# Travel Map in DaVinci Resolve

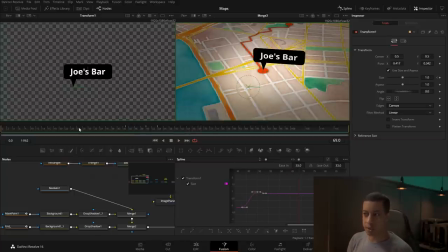(28:49)
Now you can obviously manipulate this more to kind of fit your need to get to make things move, add more streets. You could add like how we added this one 2D image, you could add in like palm trees, or because this is a bar, you could add in like beer mugs that just pop out,
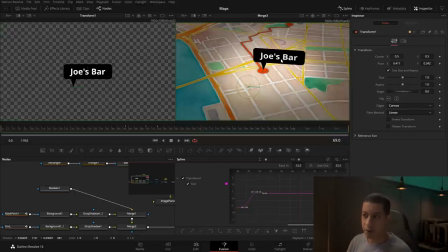(29:08)
and maybe you can do a sound effect so they clang together or whatever it may be. But that's kind of how we would set this up.
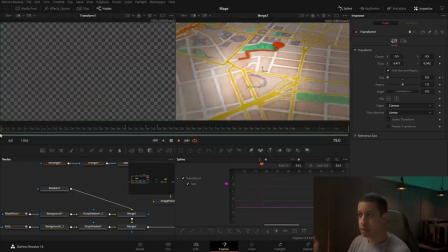(29:15)
You know, you could go a million different ways to do this, but that's kind of how you would set it up.
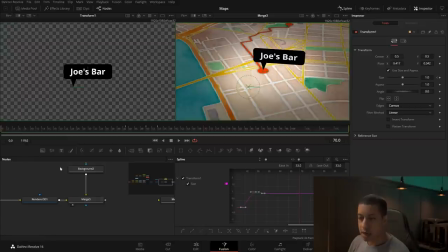(29:21)
Once we have this all done, we can then at the end of our node tree connect this all up to the media out.
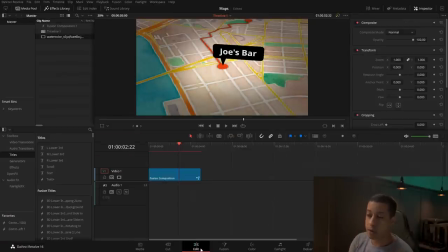(29:29)
Once we do that, when we come back over into edit, now we have it on the edit page. If you add this into your project like this, or render this out, or whatever it may be, you at least now have the ability to do so.
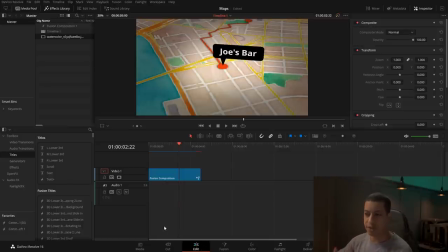(29:43)
It's kind of up to you how you want to set everything up, if you want everything in one project, or if you just want to render this out and then add it into your project later. But here everything's cached, so now we can look at it. And there's our animation. Now all we would have to do is add in sound effects.
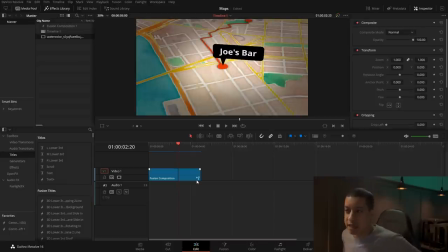(30:03)
You could do a ton of different things, but at least now you know how to set this up.
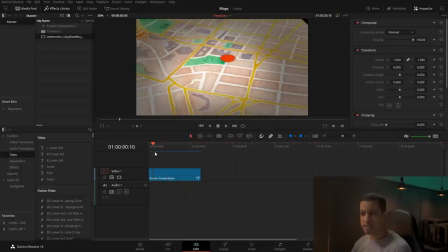(30:07)
The only thing that I might want to do a little bit more is I don't like how the camera just kind of goes and ends there.
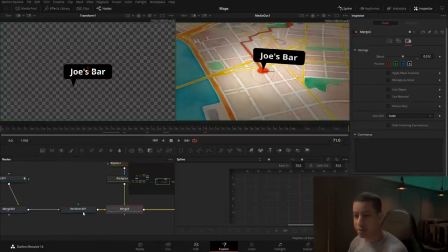(30:15)
So you could come back in and just add in a little bit more. So maybe, where are we at? The camera. So here is this, and maybe we come out a little bit. Let's actually see the 3D.
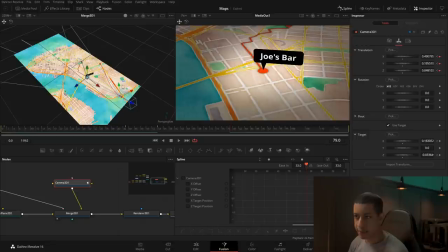(30:30)
Zoom out a little bit, and maybe we just kind of come back ever so slightly and down ever so slightly. So just doing that way, you know, really far out here and only picking just those end keyframes and easing just those, we should have pretty good results here.
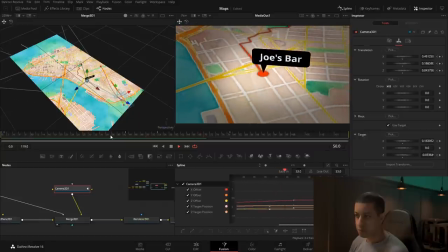And the other thing too is that we don't really need to I think that's fine, actually.
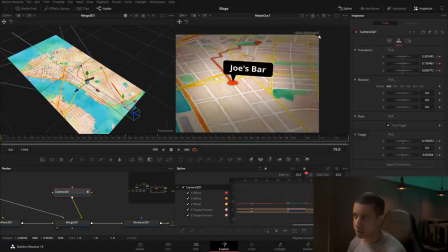(31:05)
Maybe one thing that I don't like is that it's kind of showing the edge there, so maybe I'll come over just a little bit.
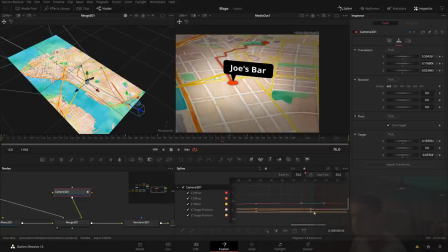(31:18)
And then we could take these and maybe holding shift, we could, you know, slightly adjust them so we have everything kind of end at different points. Just add a more dynamic feel to it. All right, so that's kind of how we would set it up.
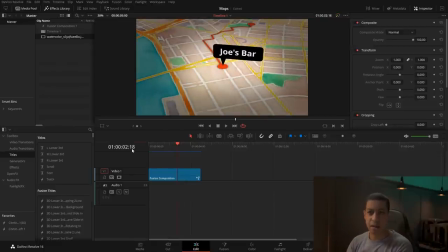(31:36)
Like I said, you could add in anything in here to make this fancy. If you wanted to, maybe you were going to a bowling alley, you could have like pins pop up and have a little sign pop up and saying the bowling alley name. Or, you know, if you're going to a billiard hall, you could have the pool balls come out. I don't know.
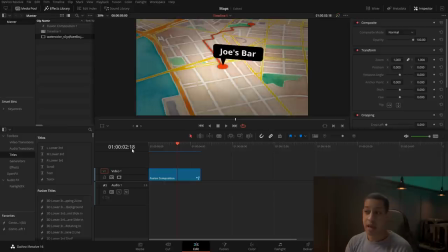(31:52)
But at least now you know how to create something like this. And yeah, let your creative juices flow. That sounded really weird. If you have questions about DaVinci Resolve, I have a Facebook group that you can join. Ask your questions there. Someone in the community could help you with your issues that you're having. But with that being said, my name's JR. Thanks for watching, guys.